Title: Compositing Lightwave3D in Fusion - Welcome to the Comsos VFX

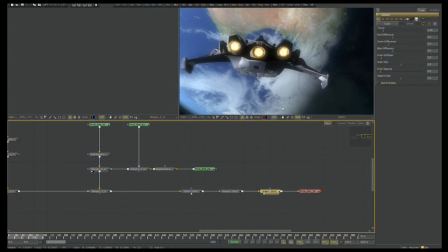(29:04)
We throw the film grain over top of it just to make sure it looks a little bit more photographic. So while this film,
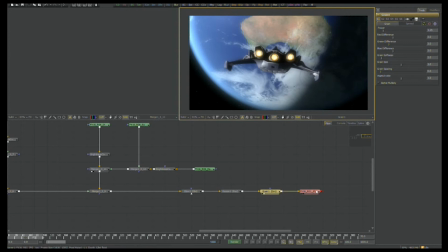(29:10)
TV show was shot on red, red actually does have a grain to it, so we're going to try to match that as closely as possible without overdoing it. Then we've got our saver. Now all I've got to do is save this,
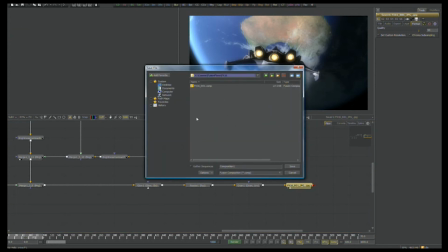(29:23)
and of course this is FX16, and I've already saved a previous comp,
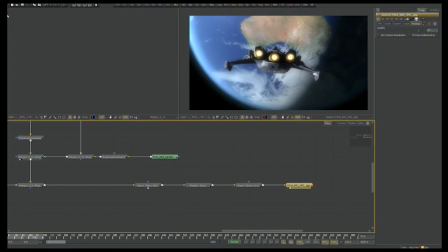(29:29)
so I'll just say this is a temporary version of that, because I
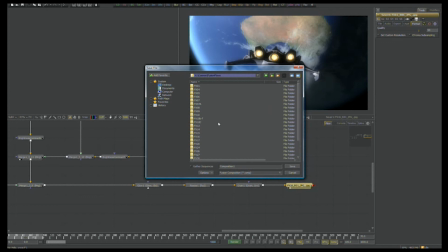(29:35)
did a significant more work or amount of work on FX16 previously, so let's call this Alt. Alright, let's go open up the original version. Let's close that other comp down in the background, doesn't need to be there.
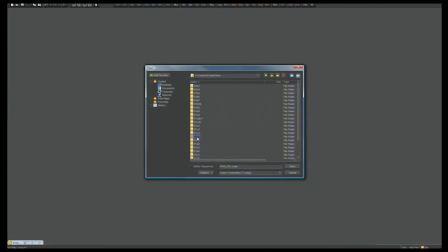(29:54)
So back to shot FX16, and we'll go and open up the original.
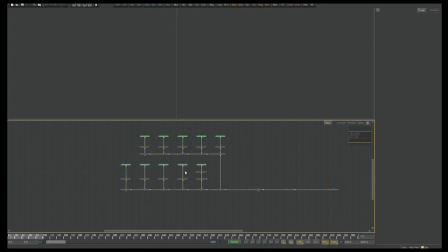(30:01)
Don't want to load the autosave version. So very, very similar setup, except I've just moved things around a little bit differently. But it's almost identical. The only change here that I've done is I've actually decided that,
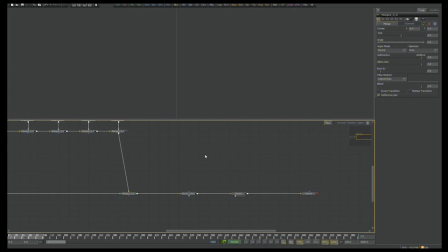(30:20)
I haven't actually saved the version with the planets in there just yet.
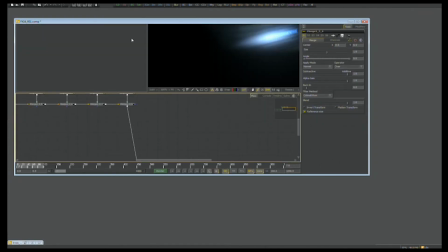(30:24)
But we can do that by just going and copying the stuff out of here.
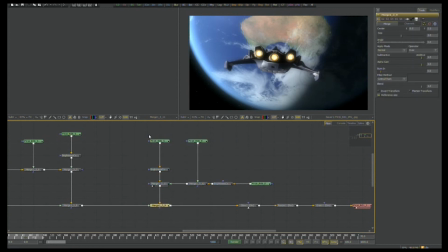(30:32)
So let's take this.
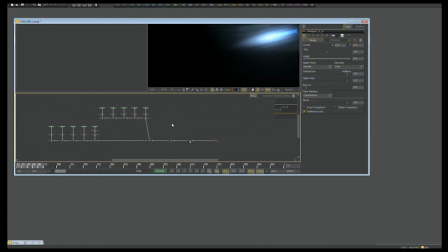(30:38)
We'll copy that. Put it into the flow over here. Just as easy as that, moving tools around. Take this merge, redirect it to there, put it over here.
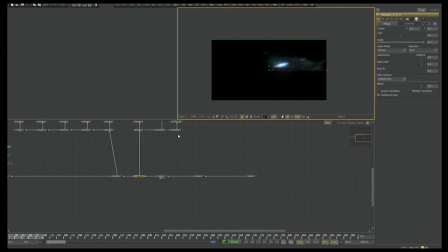(30:57)
And this is, you know, literally at frame one or two or three. That little scout ship's moving real quick. So let's go to frame six here. And I think now we'll actually be able to see those running lights on that ship.
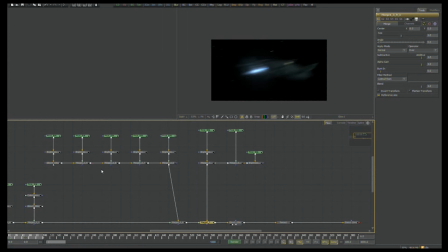(31:15)
And that pass is... this is scout engines, stars. Where are those wonderful running lights? Scout key, scout key, scout rad, scout running lights.
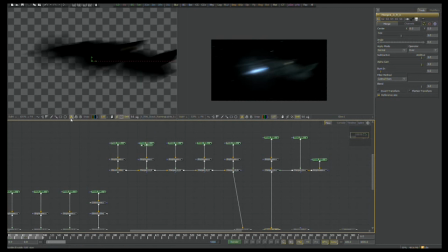(31:31)
So there you can see those lights in there. And I've given them a little bit of a boost. I don't want to overcrank them too much, because they're going to start looking pretty chunky when we're moving this fast. Alright, we can start to see how this shot comes together.
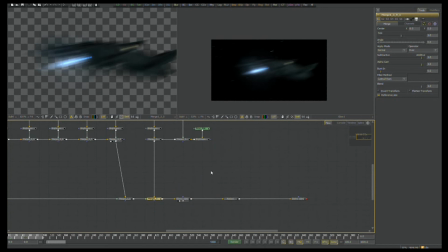(31:49)
Now that everything's in there, and I've got my planet in there, let's go to, say, frame 65.
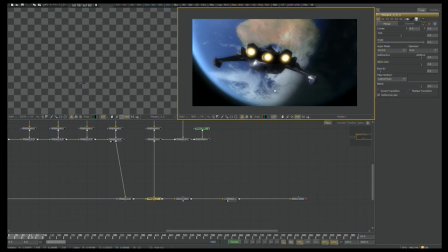(32:01)
There you go. And that is pretty much a completed shot, ready for Nick's notes and comments.
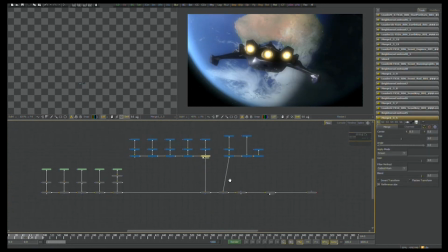(32:13)
Once I clean my flow up a little bit more, I'm going to save it again. And it can go off to the network for rendering, which will take about 5 to 10 minutes, if that.
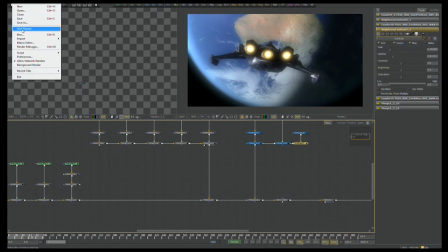(32:24)
All right, so we're going to save this as a revision 2.
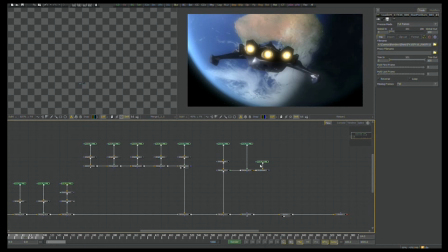(32:29)
And there you go. Thank you very much for watching and listening. And we'll probably be doing one or two more of these little tutorials and demonstrations of how the visual effects for Welcome to the Cosmos were created. In the meantime, I'm Kelly Lee Myers.
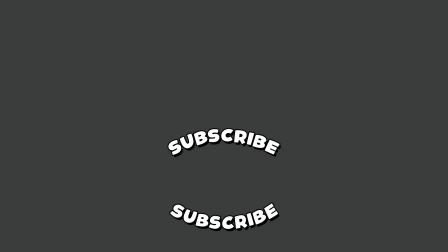(32:45)
Take care.